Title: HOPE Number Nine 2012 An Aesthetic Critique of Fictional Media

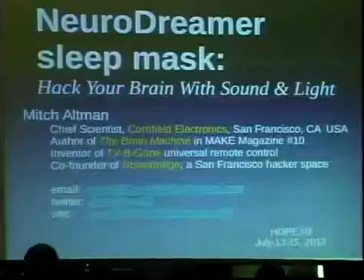not sure where this is going. Yeah, we just plugged it in.
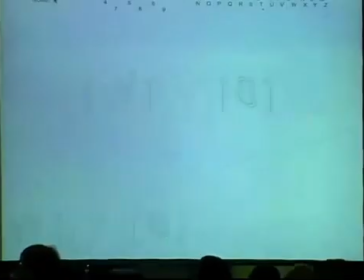This is an aesthetic critique of fictional media, and I'm a graphic designer. This is Silly, he's a developer, and our project today is going to be talking about how fictional media has a relationship with real design and they go back and forth. And also, I'm just sort of give you a visual tour of how visual media has evolved in film and how that's kind of keeping pace with technology, and sort of beginning with the origins where maybe most of the audience had no idea about the way media worked, to today where almost everyone who watches film has a sort of basic literacy. So how many people here have seen the movie Hackers? Probably everyone. Now, everyone who's seen it probably has a pretty strong opinion. They either hate it or they love it, and it's probably for the same reason. And it's because it's so very much a moment in time, and it's either so cheesy that it's like fun, or it's so of a particular mindset that it fits them perfectly. And I think the thing to remember is that as a critical audience, it's useful to remember that when something's being demonstrated in a film, it has decorative elements, it has a functional element, and it also has a narrative element. So when we talk about something in a film, this scene here was sort of the cyber arcade, which was like a very 90s fantasy.
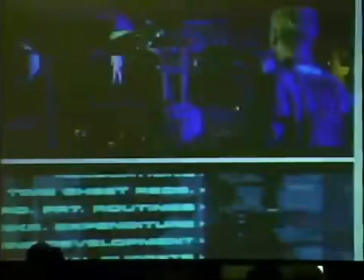And this really only served a narrative purpose.
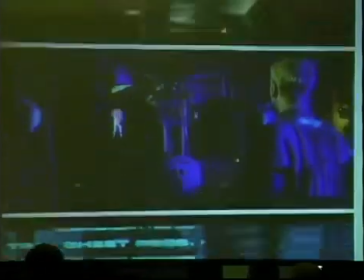So we can kind of disentangle that from other elements, like the very first scene where the character is
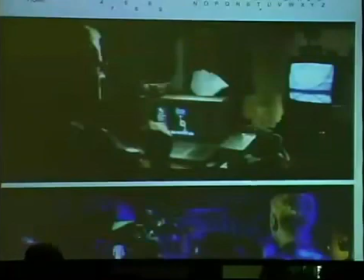trying to hack into a system to accomplish something. And in this scene, it's very practical. He's using just a terminal with I think a monochromatic screen, and he's trying to do a very specific task.
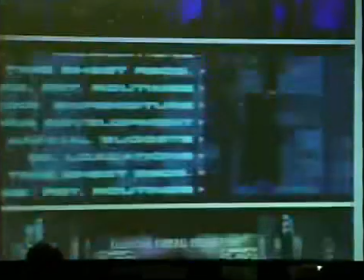And so that's the first sort of point I want to make,
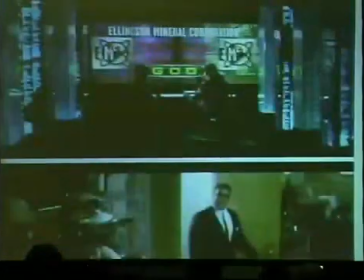which is to say that these other elements, which are very decorative, don't really decry or diminish the ideas put forth in the more serious elements. So I guess that's something to remember when we look at all these films, because as a person who loves technology,
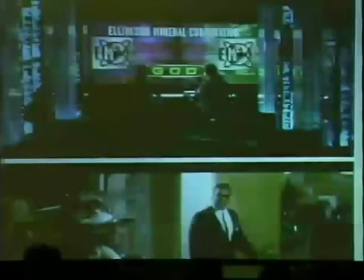we probably see science fiction films and people, the first thing they want to say is, oh, that was so fake. Look how fake that interface is. No one would use a computer like that. But that's not necessarily the only thing you can get out of it. It's not just the most sensational part. There are also other elements.
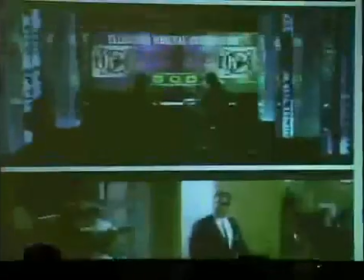So, I just wanted to bring up, to go along with Sean's point, this particular screen right here, where Penn Jillette is the sysadmin, and he sees that somebody with the password God logs in. This is probably one of the most impractical looking command centers you could have.
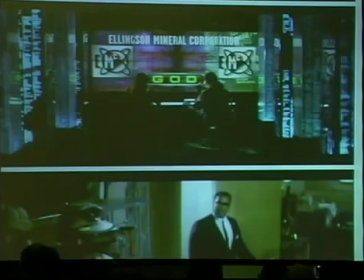Nobody would be able to digest that kind of information on all these walled screens or anything like that. But in the movie, the purpose of it is to show, look at how cool this place is. This is really high tech, because at the time in 95 when it came out,
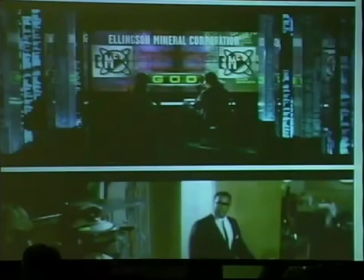lots of screens that are big and huge and computers that seem big, that means that it's cool, because that's what the thinking was at the time. But in real life, when you take a step back, you're like, that doesn't really work. That would be distracting.
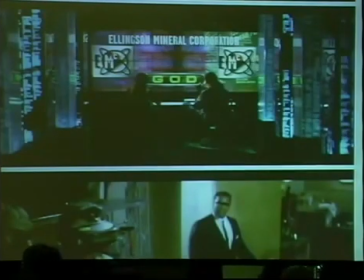And also, I wouldn't just see the password God, and that would just be how I know who's online. We know from people who are tech savvy that that's impractical. But at the time this movie came out, not everybody was as tech savvy as most audiences are today.